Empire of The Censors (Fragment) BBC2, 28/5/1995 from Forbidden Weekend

I did it on one condition with Basil, that I did write a scene between the husband and the wife where the man did say, yes, that he did love another man. Well, you can imagine what that to the BRAC organization and everybody else.
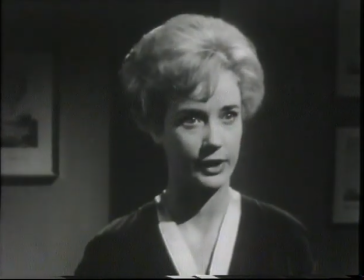(8:37) You were attracted to that boy as a man would be to a girl. Laura, don't go on.
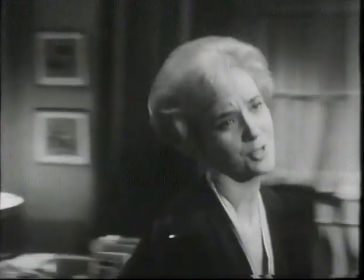(8:42) For God's sake, stop! Stop now! I can't stop. I love you too much to stop.
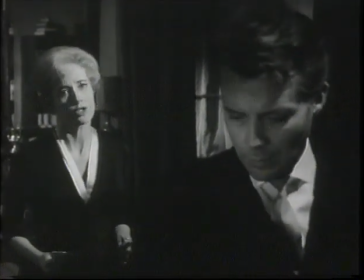(8:47) I thought you loved me. If you do, what did you feel for him? I have a right to know.
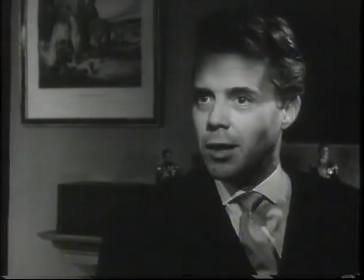(8:52) All right, you want to know. I shall tell you. You won't be content until you know, will you?
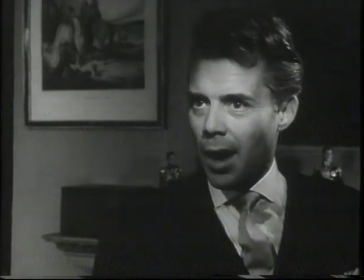(8:57) Till you ripped it out of me. I stopped seeing him because I wanted him.
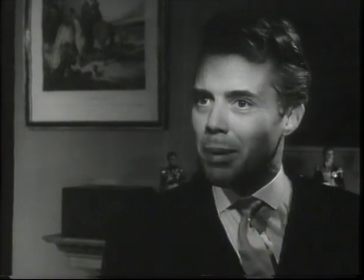(9:02) Do you understand? Because I wanted him!
We did put, Dearden and Ralph did put the edge of the wedge in for what they now unfortunately call gay liberation or whatever it is.
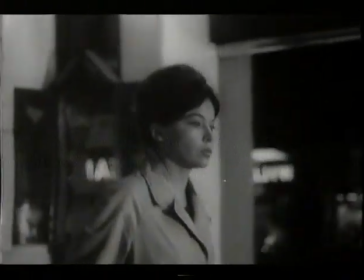(9:23)
Trevelyan also guided another script tackling a taboo subject. Bryan Forbes' film followed an unhappy French girl seeking a then illegal abortion in London. You had to submit a script in advance, and Trevelyan, who was then the censor, would give you a list of things you had to either shoot alternatives for or be very careful with.
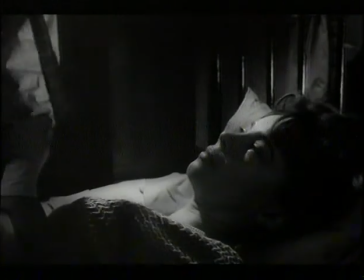(9:46)
And Trevelyan would talk to you, would come down and watch a scene being shot if necessary.
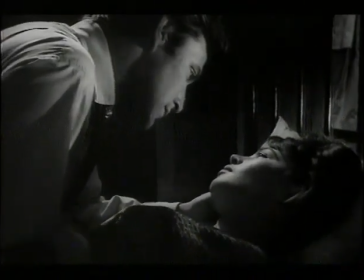(9:51)
He came down to Shepperton, I recall, for the L-shaped room.
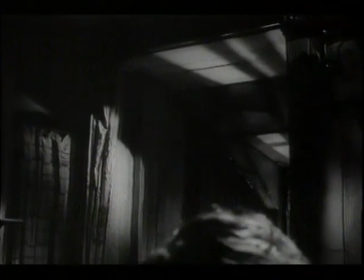(9:55)
It wasn't in any way a salacious scene. certainly in those days, you always panned away to the gas fire at the moment of truth.
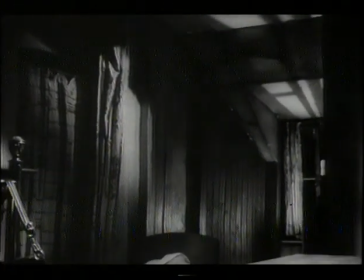(10:03)
And you leave much more to an audience's imagination, and they can read into it several things.
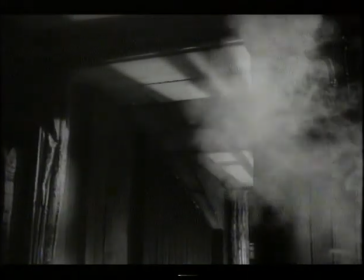(10:10)
Those who get it, get it. Those who don't get it, I haven't lost the point of the scene because it's an emotional impact. But even so, it gave us trouble. And of course, poor Leslie Caron, in a very mild nude shot, or top nude shot, had to have elastoplast over her nipples, I remember, which was very painful for her.
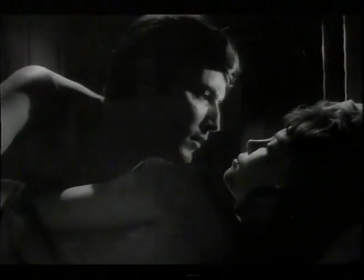(10:32)
Pathetic, really.
I'll make you a promise.
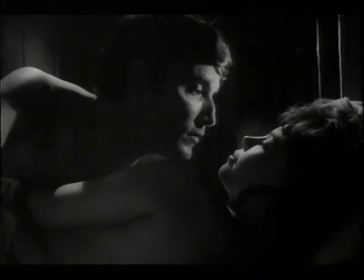(10:38) The first thing you'll hear when you wake up will be me telling you I love you.
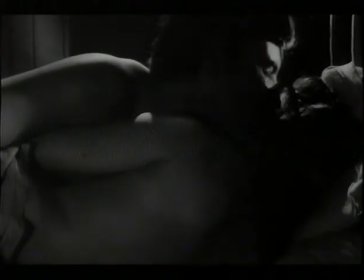(10:48)
They were much more concerned with the abortion scene. When I say abortion scene, I wasn't shooting an abortion. I was shooting an abortionist. But in those days, of course, it was still a criminal offence, and so it was all full of innuendo.
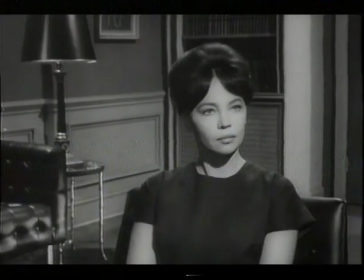(11:02) What stage are we at? Stage? How many months?
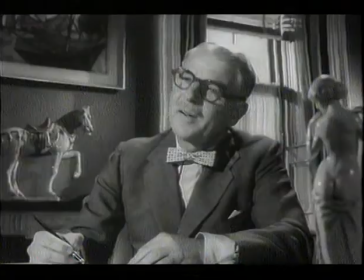(11:07) Oh, 2.5. Good. Now, next question.
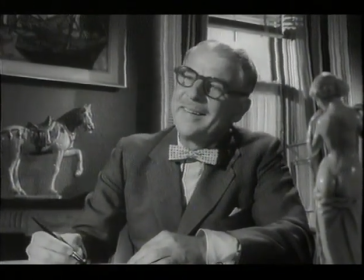(11:12) Have you ever been pregnant before? No. You're quite sure?
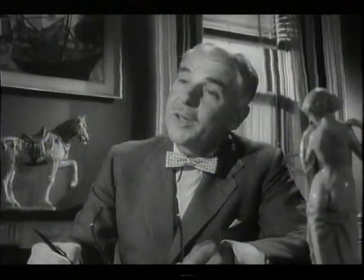(11:17) Now's the time to say. I'm quite sure. Some of you girls aren't, you know. You'd be surprised how many colds go on for 9 months and then weigh 6.5 pounds.
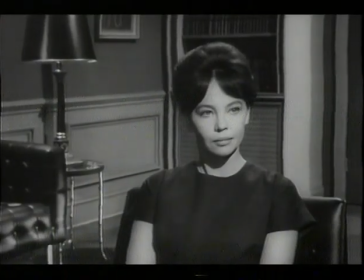(11:25)
When we finally submitted the cut and there were still problems, he said, well, I tell you what I'll do, I'll compromise with you. I'll bring in 30 or 40 secretaries and everybody off the street and give them a showing of the film. And nobody objected at all and he passed it, which I thought was a very sort of enlightened way of approaching it. Society was changing at an alarming rate during the 1960s and to some extent changing into a more libertarian society, which assisted the censor. Because he wished to diminish the onus of his own job by going along with what was regarded as socially acceptable in those days.
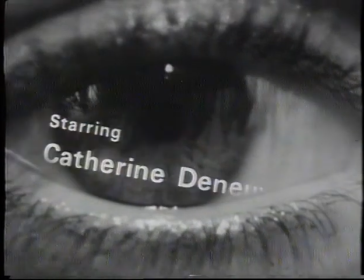(12:09)
By 1965, Trevelyan felt able to stretch the rules still further.
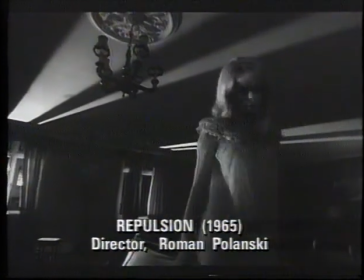(12:15)
If it was a work of artistic integrity, heading for a relatively limited release.
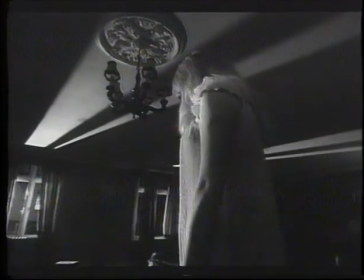(12:21)
A nightmare portrait of a young woman's descent into madness broke all the censor's taboos,
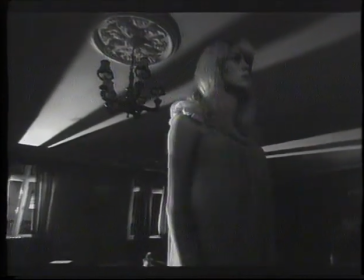(12:27)
including explicit female sexuality and graphic violence.